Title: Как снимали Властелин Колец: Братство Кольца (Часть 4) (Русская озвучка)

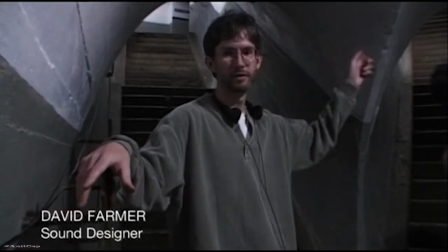58:08 Есть множество хороших искусственных звуков, но ничто не может сравниться с настоящим эхом.
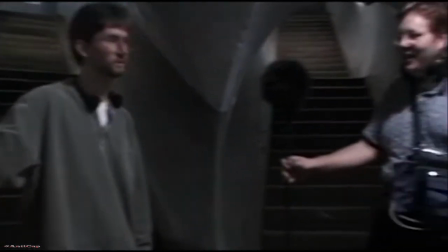58:13 Настоящая вещь. Нам просто хотелось выбраться из офиса.
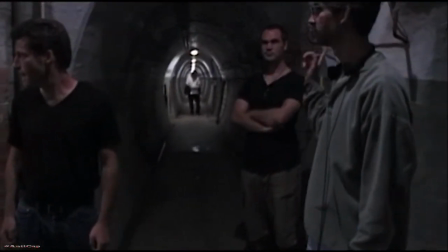58:19 Ты хочешь... Что ты хочешь делать? Я хочу послушать звук, откуда он идет. Просто на что это похоже.
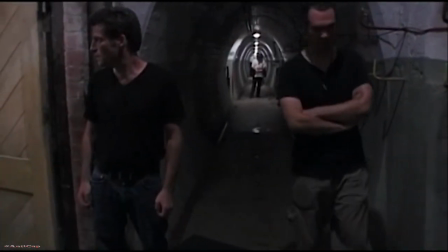58:24 У нас есть набор голосов пещерных троллей, которые Питер прослушал и одобрил.
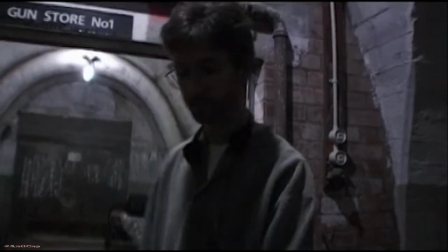58:28 Нам надо проиграть их здесь через динамики, чтобы получить натуральную обстановку тоннеля.
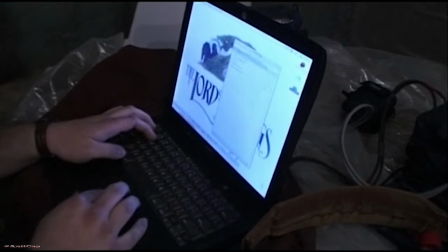58:35 В основном будем использовать для сбалансированной настройки и эпизодов, сделанных без камеры.
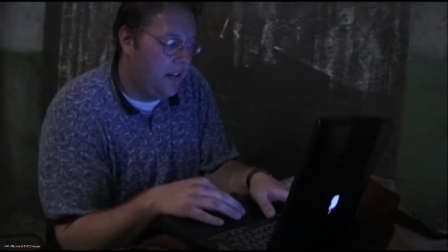58:41 Эй, Дэйв, включать питание? Уже включено. Уже? Достаточно громко? Нет, но достаточно страшно.
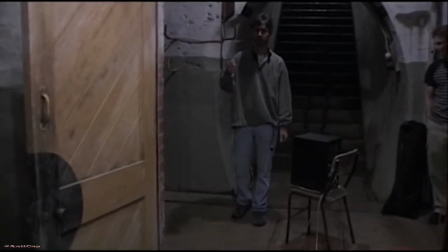58:50 Можешь выжить еще из нее?
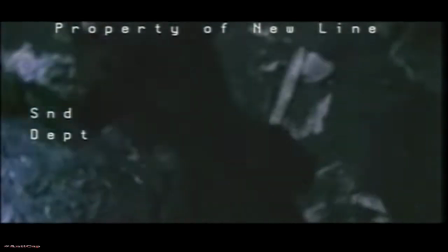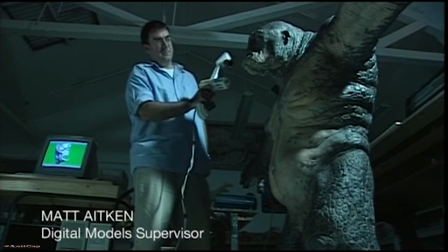59:02 Как только мастерская изготавливает скульптуру персонажа, мы переносим ее в цифровой мир.
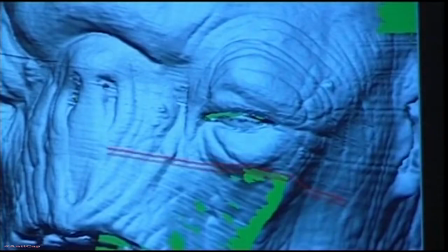59:07 И мостом между физической моделью из мастерской и цифровой моделью здесь, в это Digital, служит трехмерный ручной лазерный сканер.
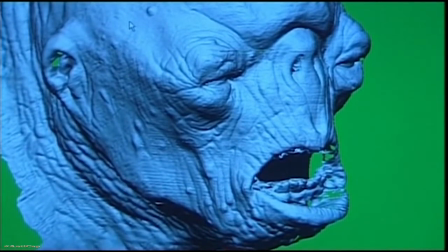59:16 Вот что мы используем для переноса модели в компьютер. В прежние времена мы анимировали движение по кадрам.
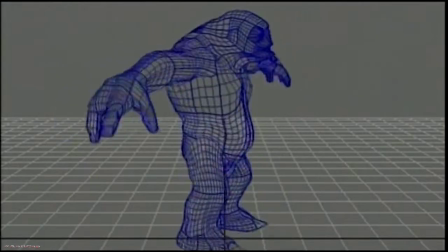59:24 Знаете, от кадра А к кадру Я, так и было.
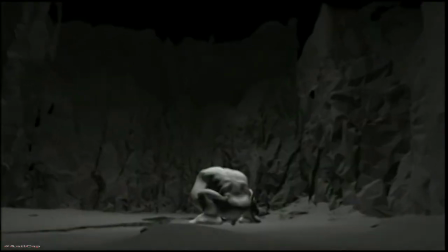59:27 В результате на анимацию сцены тратилось, наверное, столько же времени, как на съемку по кадрам,
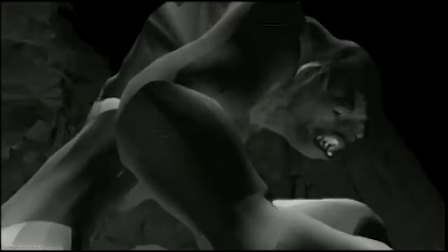59:35 а может и больше. Это время уходило на детализацию, в попытках сделать как можно лучше, вместо того, чтобы просто медленно, осторожно идти по канату съемки по кадрам, где вы идете от кадра А к кадру Я.
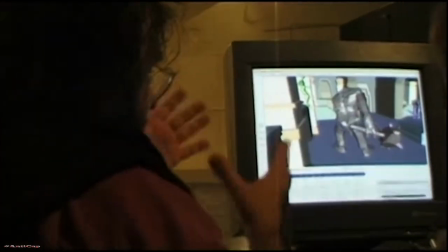59:57 Гимли отступает сюда. Пещерный тролль думает: «Все, он мой. Знаешь как, там дальше отходить некуда.
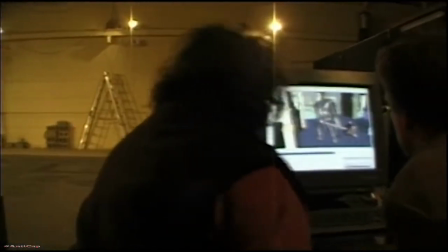60:03 Он не может пригнуться и поднырнуть». Тролль пытается достать его рукой. И как раз, когда рука тянется к Гимли, в этот момент...
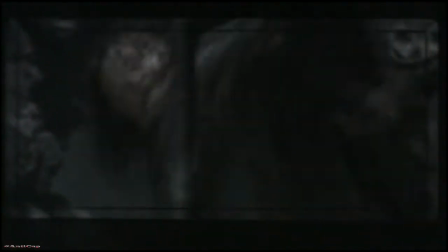Не считая двух хоббитов, прыгающих на спине тролля, большая часть действия в эпизоде до этого момента происходила на полу. Ни на антресолях, ни на втором уровне, верно? И...
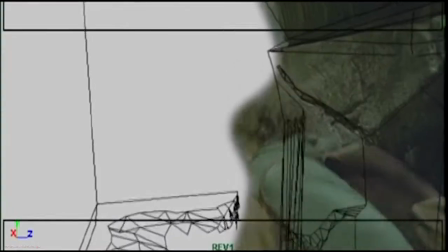60:27 Ну, знаете, обживая декорации еще до того, как они были построены, когда они существовали только в компьютере,
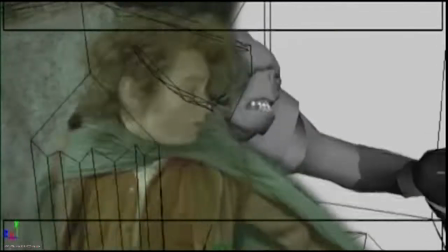60:36 я обнаружил, что если сделать драки и на втором уровне, а не только на первом, мы будем как раз на уровне глаз тролля,
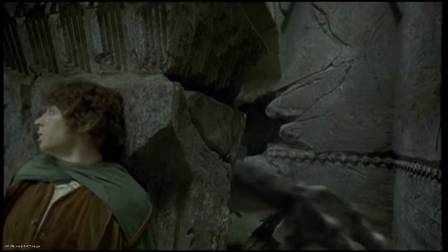60:43 что, в общем, неплохо, потому что в набросках камера как-то все время смотрела на него вверх.
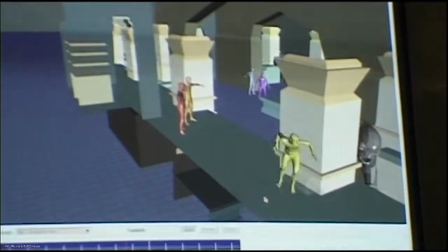60:51 Сейчас, мне кажется, было бы неплохо попробовать, смотря сколько это продолжается. Это вся продолжительность?
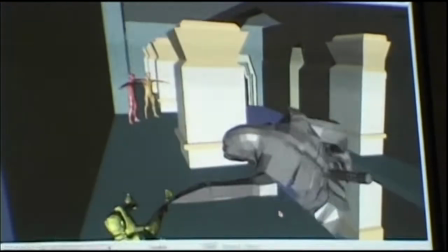60:56 Ну да, может быть, половина этого. Это могло бы быть, хотя...
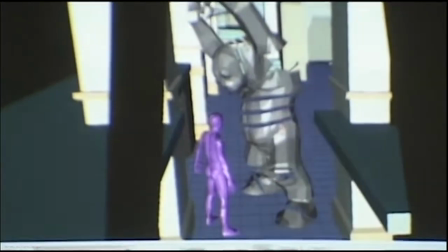61:01 Так, наверное, Арагон мог выскочить отсюда и, ну, сделать такой резкий выпад, разумеется.
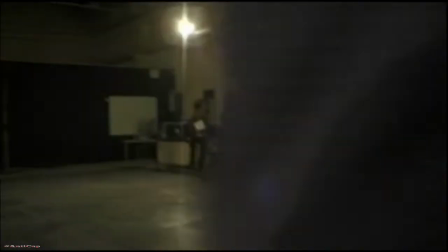61:08 Когда вы отработали базовую хореографию в уменьшенной цифровой декорации,
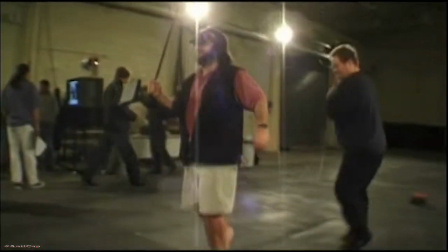61:15 вы можете одеть очки виртуальной реальности и увидеть эту хореографию с точки зрения камеры, которую вы держите в этих очках.
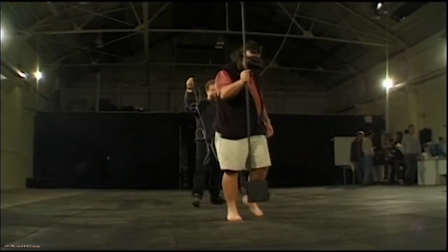61:25 Вы хватаете камеру и бежите с ней, и вдруг вы внутри декорации с этим громадным троллем.
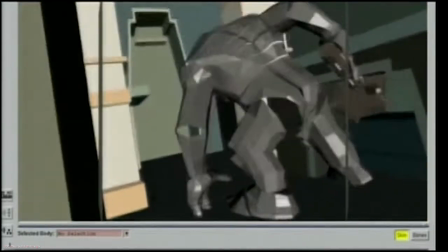61:32 И вы начинаете работать с камерой практически как телеоператор новостей. Он хотел создать ощущение непродуманности, без оглядки на композицию, мне кажется.
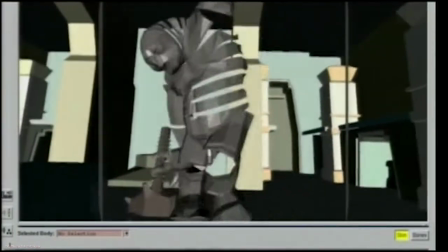61:40 Ощущение как будто схваченных живых моментов.
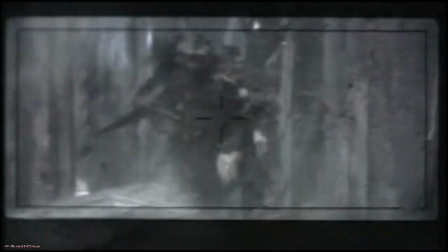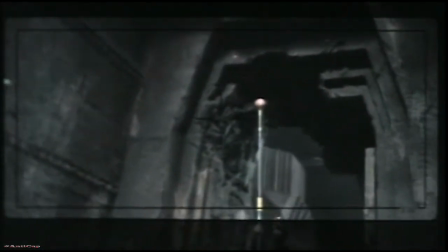61:50 Тролль, тролль, пауза! Разбивай двери! Что напрягает в Питере, так это его дурацкие идеи. Знаете, когда он сказал: «Давайте пусть Леголас сбежит по цепи вверх и прыгнет через тролля», я подумал: полная дурость. Но знаете, я бы с таким не вышел. Так что надо глянуть, есть ли какой-то способ пережить это и не отговорить его от этой идеи.